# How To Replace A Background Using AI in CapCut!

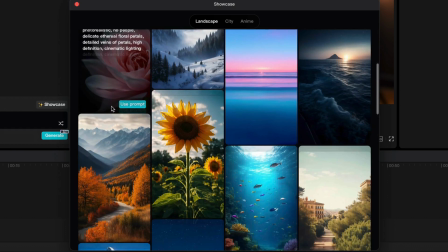4:08 And if you click on showcase here, you can find an entire library of images that were generated with very specific instructions.
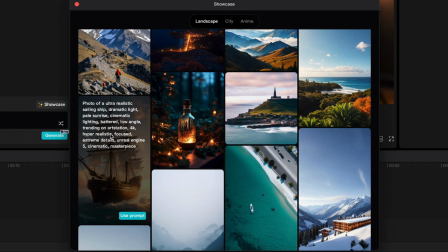4:16 So if you want to go into extreme detail like these instructions, you're going to get a way better result than my very simple photography studio.
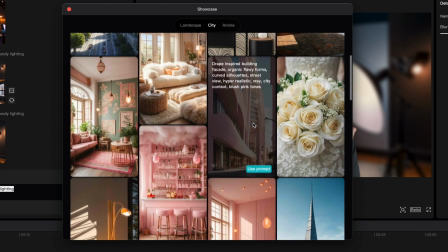4:24 I'll take a look through City for inspiration. I'm really digging some of these.
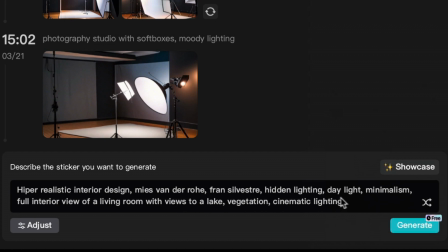4:28 I'm going to try this one. And it's instantly inserted the prompt. And now I'll click generate.
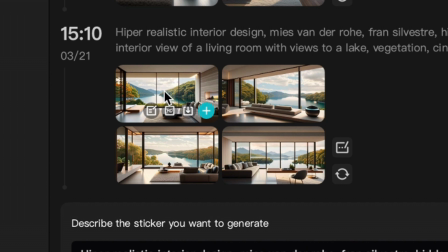4:34 And look at that. It's produced some fantastic realistic backgrounds for me. This one looks good.
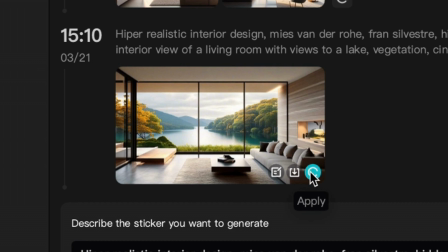4:39 So I'm going to click HD and add it into the project. So now you would repeat the same process as before.
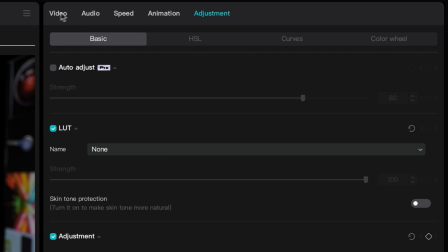4:46 So with our next clip, I'll select it, head over to video, cutout, auto cutout,
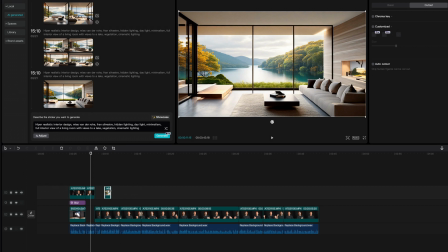4:52 then drag this layer up, resize the image layer so it fits in that gap, and drag it down. move it across,
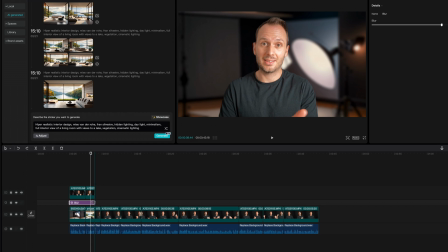4:59 drag the blur across so it blurs both of these images,
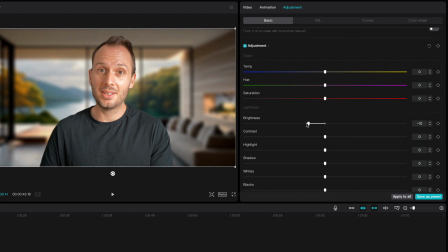5:02 and now I'll do that color correction that will make the background feel a little bit more realistic and consistent with the lighting of my main shot. All right, let's do one more. What about this one? Deep space, galaxies, and stars everywhere.
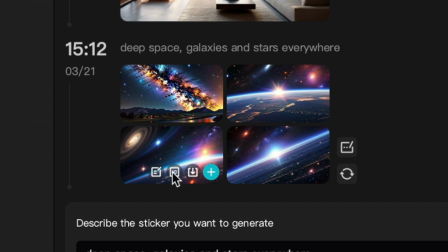5:16 What could go wrong? Okay, yeah, this one's pretty good. Okay, I'm having way too much fun here.
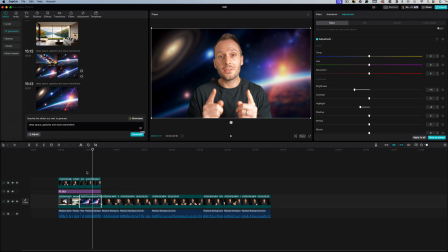5:22 I think you get the gist. It's a three-step process. Step one is the auto cutout.
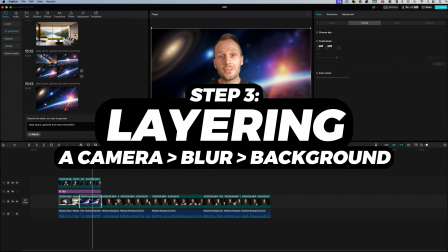5:27 Step two is generating the AI image. And then step three is layering the two while adding a blur in between and color correcting the background so it looks and feels more natural with the main camera.
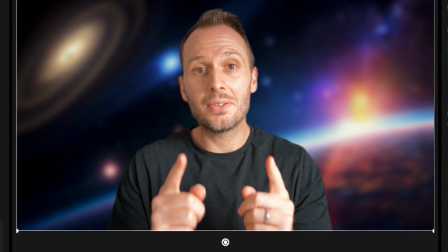5:40 Again, these images are completely AI generated. Therefore, they're copyright free.
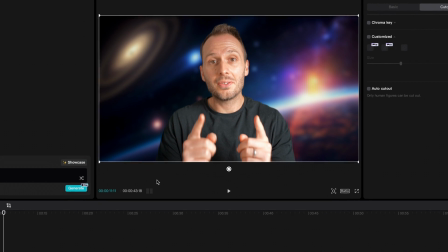5:45 So feel free to use these in your YouTube videos or any other type of video project where you need a very specific style of background.
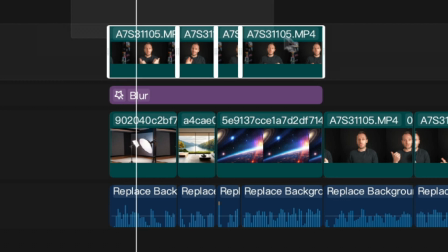5:52 To add the icing on the cake, if you select all the clips of you on the top layer, heading over to adjustment and doing some color correction on this layer will also help the colors match the backgrounds. So I'm just going to make some small tweaks to the colors and contrast. And if you have a pro CapCut account, you can also take advantage of the Relight feature,
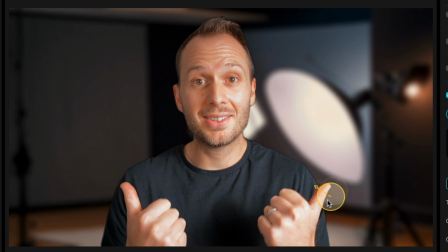6:13 which allows you to add a fake light into your scene to make it look like the light source is coming more from the direction that you would think the light source would come from in the background.
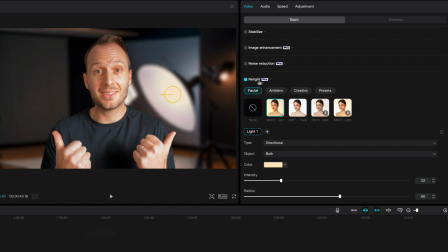6:22 So in this case, it would be this softbox. This feature is seriously cool. However, Relight is pretty advanced and you really don't need it to pull off this effect well.
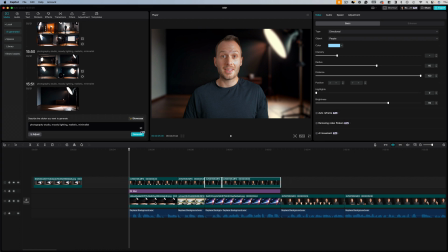6:30 Okay, I've done a bit more tweaking on these backgrounds and I'll show you what I've done to make them even more realistic yet again.
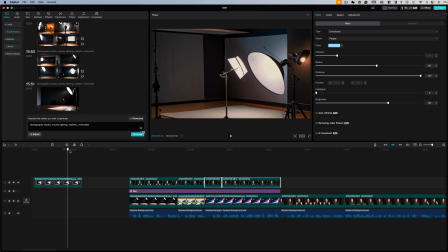6:37 With the first one, I felt like the generated background wasn't the most realistic,
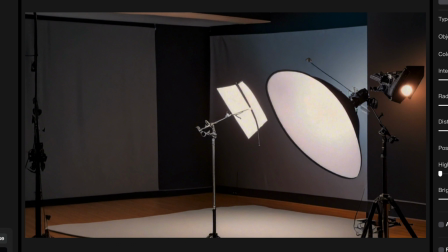6:42 mostly because the light stands and the shape of the light look like an AI generated image.
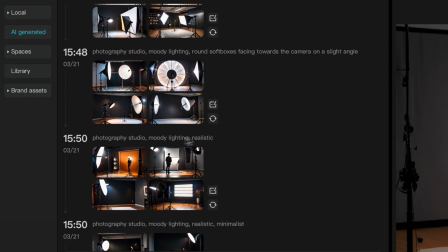6:48 So what I did was I went back and tried a few different keyword combinations.
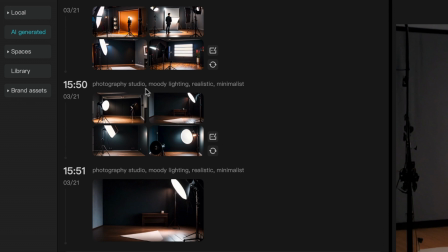6:53 The one I ended up with was photography studio, moody lighting, realistic, minimalist.
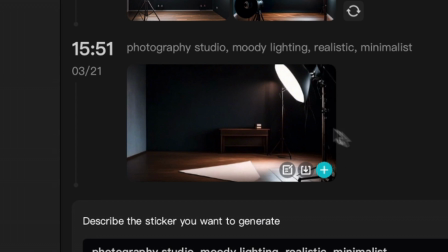6:59 And I found one I liked here.
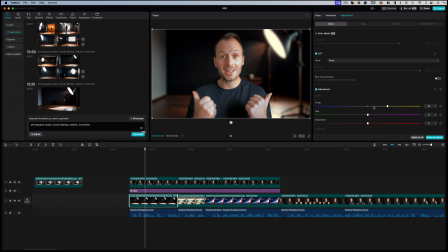7:00 Then when I added it in, it just fits so perfectly for this opening shot, which I then adjusted the color temperature of to make it warmer to match the shot of me.
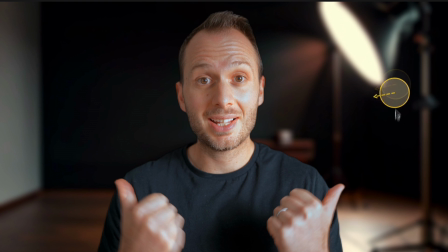7:09 And I played with Relight a bit to get the light roughly where it would be in this specific photography studio.
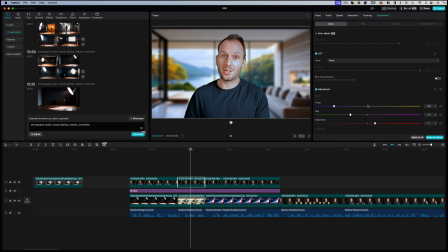7:15 With the second shot, I didn't change much aside from the color temperature, where I made the layer of me much bluer since daylight is naturally blue.
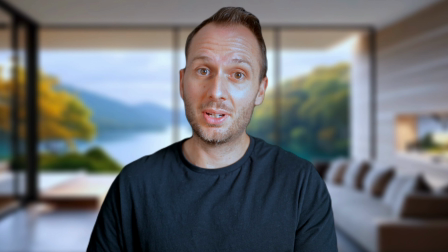7:23 And I also tweaked the background a bit to be blue daylight since the original was a bit on the warm side, as you can see there. And while it was hard to make this one look ultra realistic, I think I did a good enough job to fool you in that opening montage.
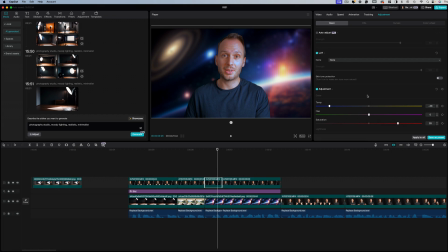7:37 Then with this silly sci-fi one, I changed the color temperature to really blue, turned the saturation right up, and increased the contrast to make it feel a bit more sci-fi.
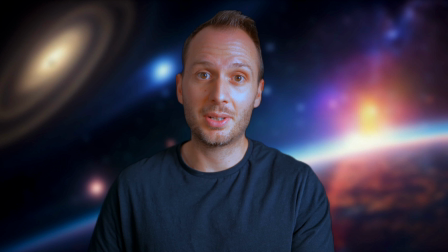7:47 So whatever your specific lighting setup is or generated background,
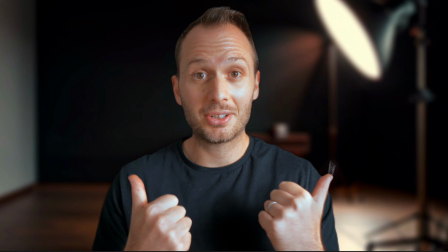7:51 spending a few minutes to make these tweaks can make your video that extra bit realistic. If you enjoyed the video, subscribe for more CapCut tips and tricks. And if you're new to video editing and you want to level up your editing skills quickly, then the best way to do that is by speeding up your editing workflow.